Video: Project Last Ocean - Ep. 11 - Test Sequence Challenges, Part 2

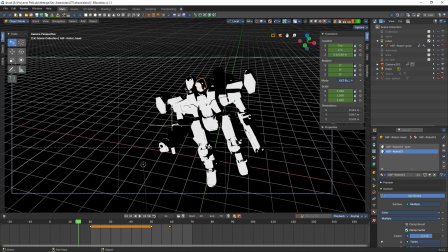Hello guys, welcome to a new episode.
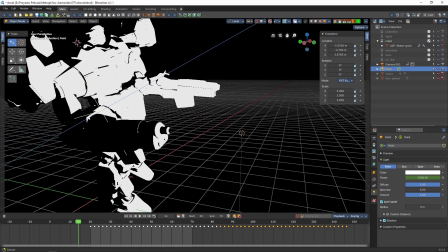We are in the final stretch for our test sequence and we want to show you some of the latest things we have done,
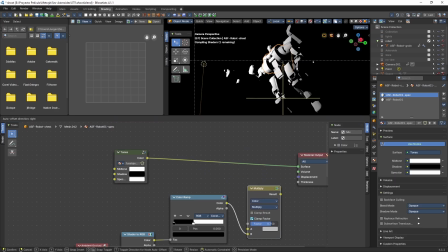like in this case, for example, where we have this material, we have just changed into black and white to
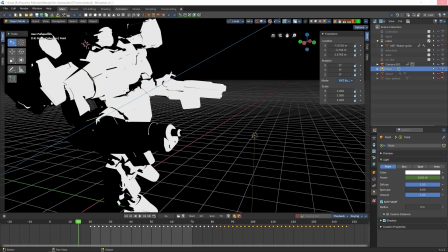simulate the way the light from the machine gun hits the robot that is firing it.
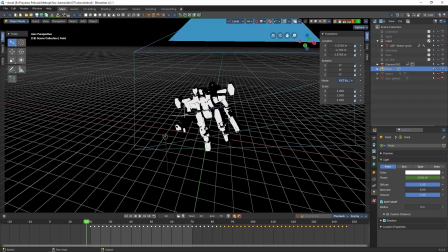And basically we have to animate the power of the light so that it can be turned on and off in each frame.
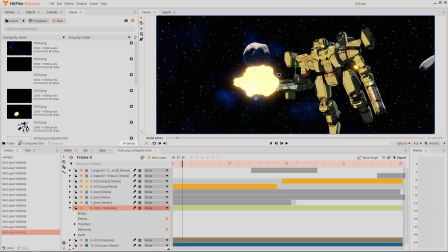Then here in HeatFilm, we will basically place the layer on top with blending type screen,
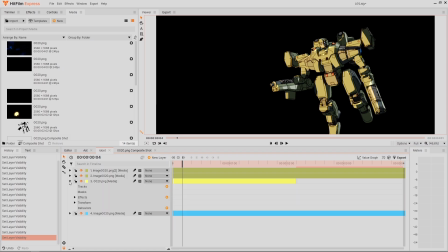and we'll apply a color temperature effect which is a quick way to give it a yellowish tint. In this case 3000 Kelvin, which gives it the exact warmth we need.
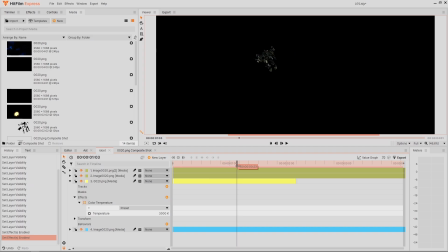We could have made a similar color within the material itself, but we just forgot it, but that's not a big deal.
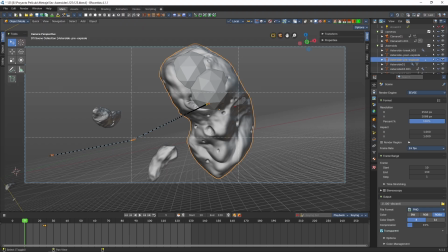Now here we have an asteroid that receives a significant impact from a cannon shot from the Argos.
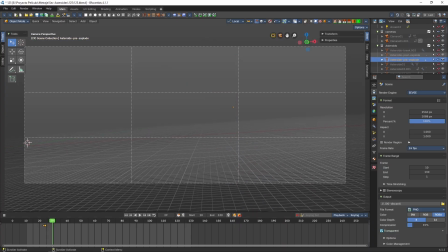And to create this effect, well, we basically had to take a complete asteroid that is
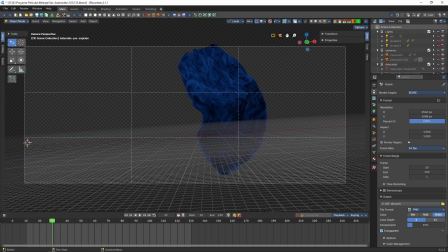eventually replaced by a copy that lacks all the area removed by the impact.
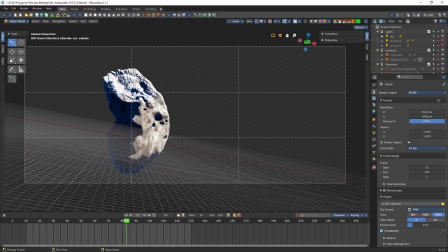So at the moment it receives the impact, one is replaced by the other, and then we
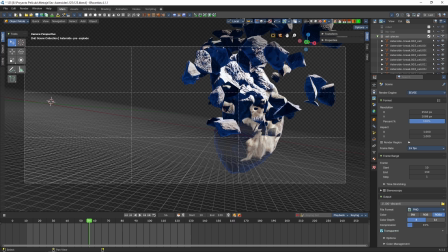obviously have to take the area that is destroyed and we apply the cell fracture effect to it and make it explode with physics. And to complement that,
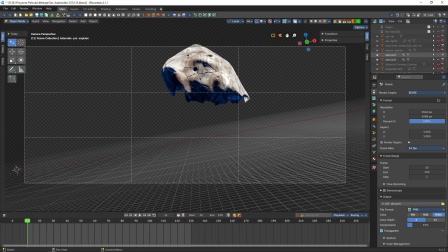we added a particle simulation with some tiny fragments to complete the whole destructive effect,
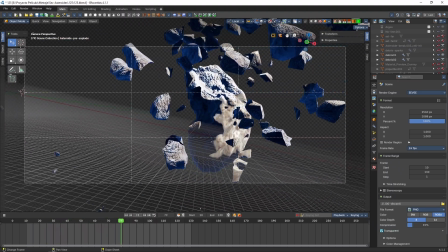with particles from very large to very small.
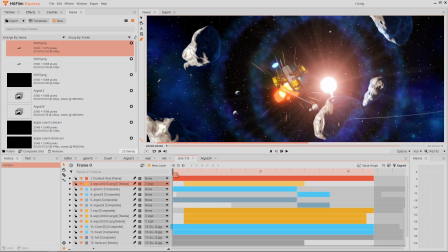Here we are exploring how to generate an interesting effect for the
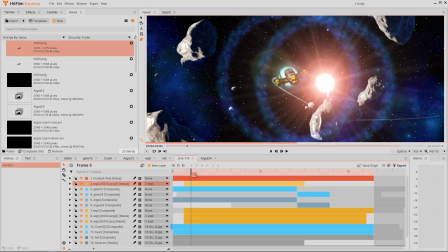countermeasures that the Argos launches to try to avoid the impact of the missiles.
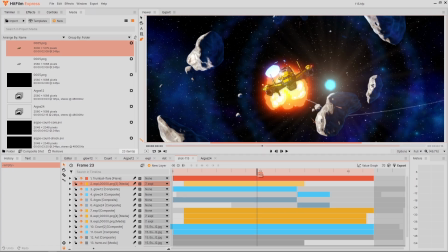And among some of the things we were exploring, we tried some lens flares,
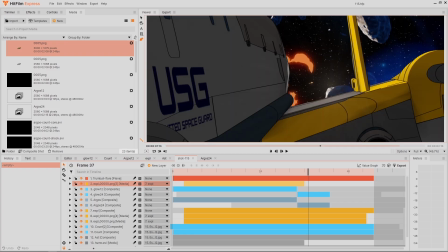and we found something that looks a lot like those
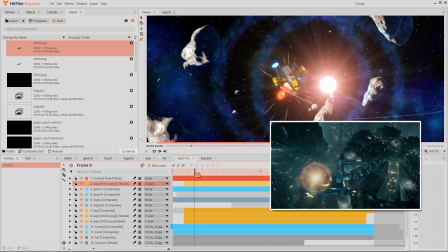35mm lens flares with a very reddish tone that can be seen
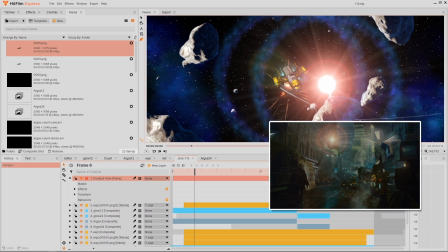in films like Blade Runner or Close Encounters of the Third Kind,
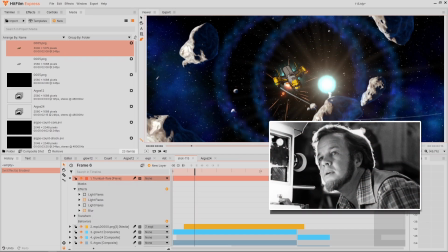from the hand of a special effects legend, Douglas Trumbull. So we generated a preset that closely resembles those,
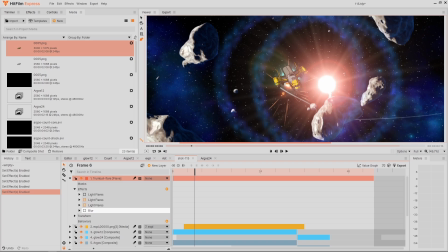and we intend to use it in several other moments of the film as a tribute to him.
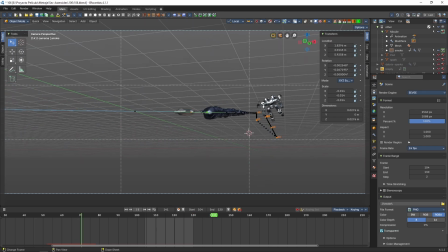Here we are working on the smoke of the missiles,
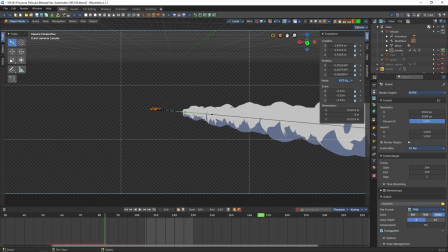which is basically a particle emitter with fairly aligned particles to obviously generate the jet of smoke, with particles with the typical anime type shading we have been using so far.
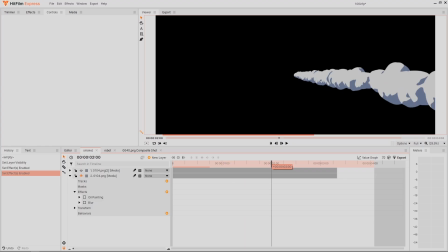But then here we added an effect to soften the shading a bit, so that it doesn't look so harsh, and to give it a look more like the way smoke has been handled in some classic anime,
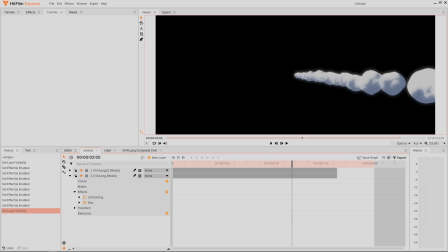with another layer on top and a blur filter and some transparency to give it a kind of fluffiness,
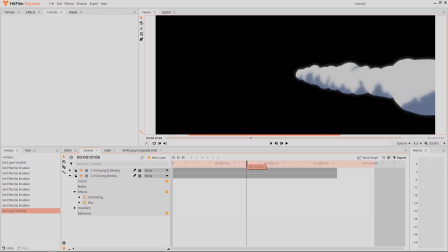let's say, that the typical flat color shading doesn't achieve. Here's the complete composition.
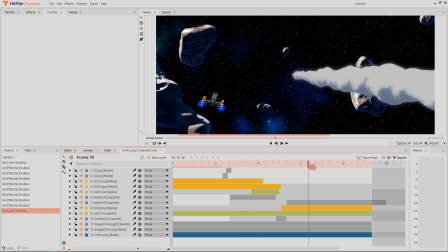You can see it along with the missile and the exhaust. And well, here we have the complete editing session.
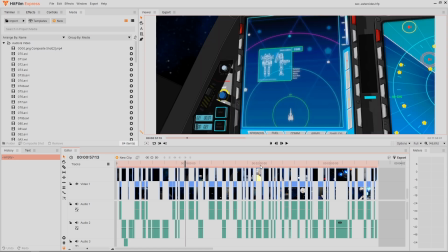All the shots are here. It is actually just a fragment of the entire sequence, as it should be in the film,
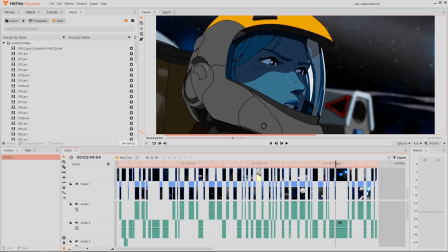but it is enough to give an idea of what we have been working so far.
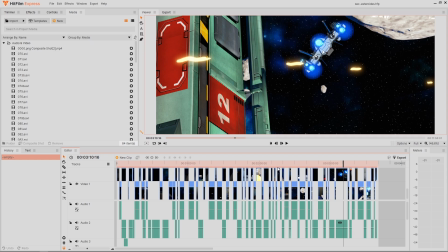And now, since we have the complete shots, we are polishing some details, and of course we are starting to work on sound, and more interestingly, music.
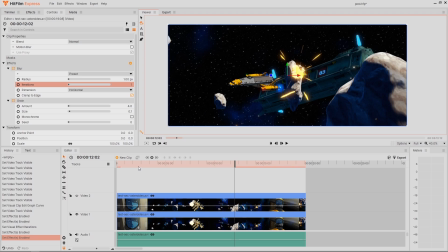We have some pretty nice things there that are going to complement it very well in terms of sound.